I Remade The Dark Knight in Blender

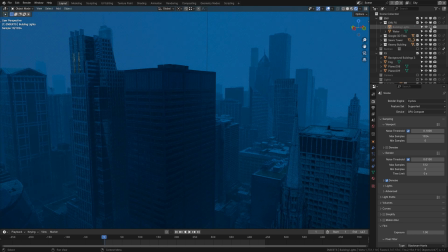And then to give the city more life, I just placed some lights around certain buildings.
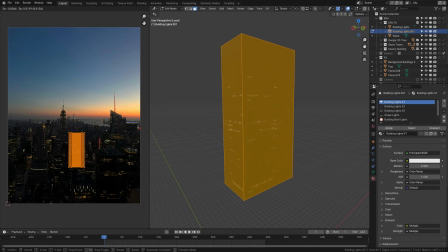Basically, you just UV wrap an image of a city onto a cube and tell the dark areas of the image to be transparent while the lightest areas remain visible and emit light.
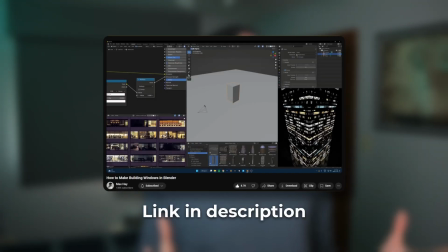I got the idea for this from a tutorial by Max Hay, but I love it because it's such a quick and easy way to give any building some lights.
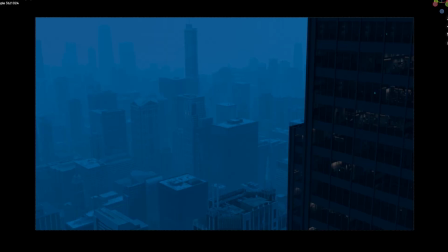And just like the parallax maps from a second ago, this really gives the illusion that there's a lot more detail in the scene than there actually is.
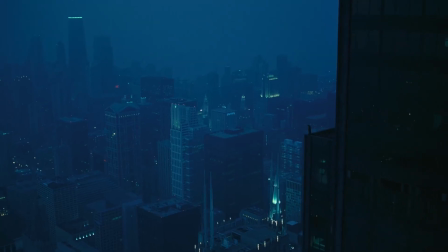So there's two main things that need to be animated in this shot. You got Batman and the camera.
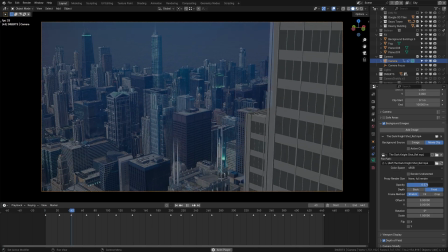I'll start with the camera because it's pretty straightforward. All I did was position it according to what's in the original shot, and then I keyframed it throughout the sequence using the original shot as reference.
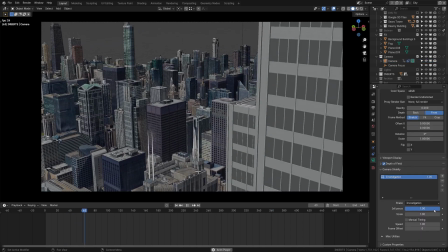And because the original camera was likely shot on a helicopter, I added some very subtle camera shake to make the scene feel a little more grounded in reality. Once the camera was in place,
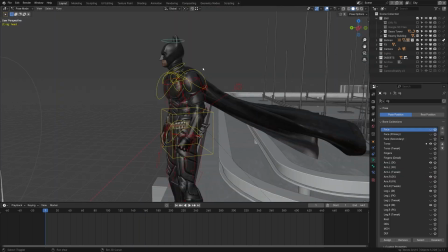I just had to pose Batman throughout the sequence according to what happened in the original shot.
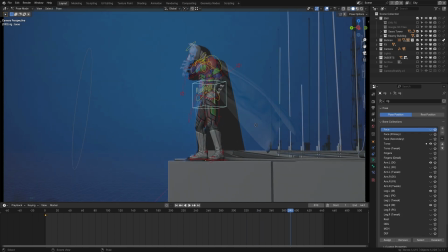And because the camera is already aligned, that makes it a lot easier for me to figure out how far to move his arm, turn his head, and so on.
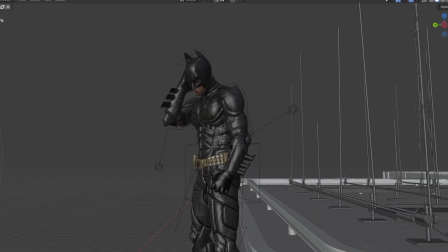Now, one issue with hand animating characters like this is that they can appear very robotic. So what's the rule of thumb for character animation, guys? An object in motion stays in motion, right? You got it. So what does that mean? Well, think of it like this.
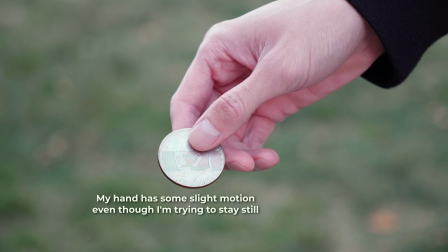Even if you were to stand as still as possible, there would still be these very minute jitters and movements happening all across your body, right?
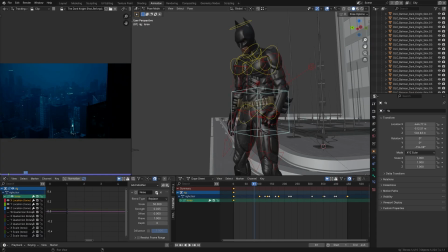That's just how living, moving objects work. So to replicate this, I added a noise modifier to certain limbs on Batman, like his arms and hips, and it gives him this very slight motion.
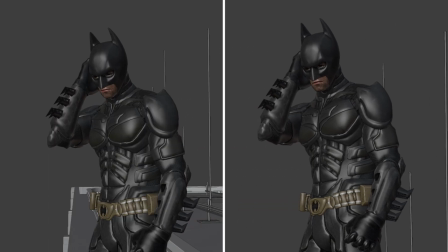Now, like the camera shake, the trick here is to keep it as subtle as possible. It's a very minor detail, but it goes such a long way in making the animation feel more organic and alive. And that's it. We render, we composite, we add sound effects, and ladies and gentlemen, we have a finished animation.
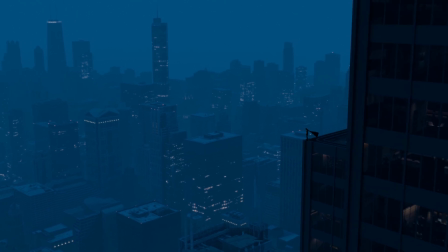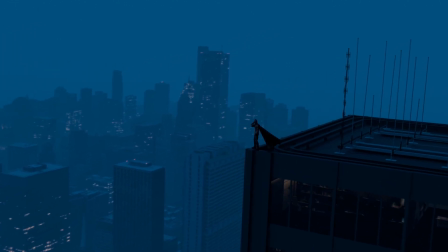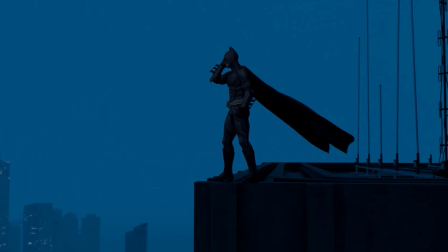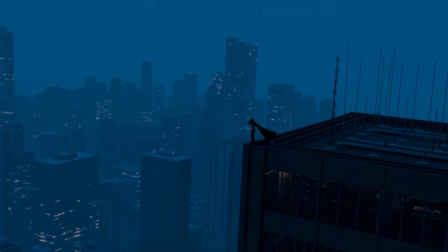So I did it. I remade my favorite shot from The Dark Knight. And I think I fulfilled my goal of maintaining the essence of the original shot.
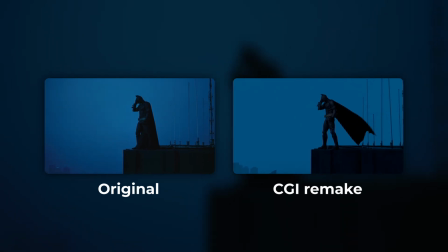I mean, it looks cool, it has the same ominous feeling, it's The Dark Knight. Let's post this bad boy to social media and get those likes. Give me that dopamine hit!
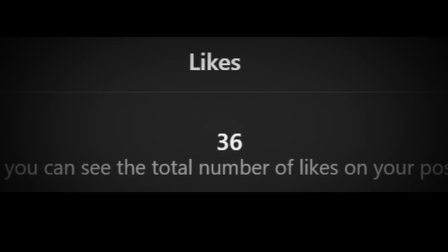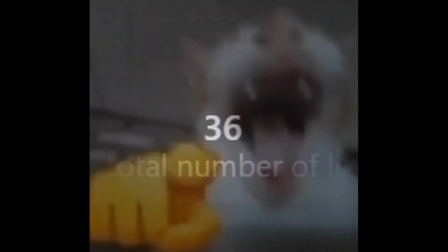Please like and subscribe.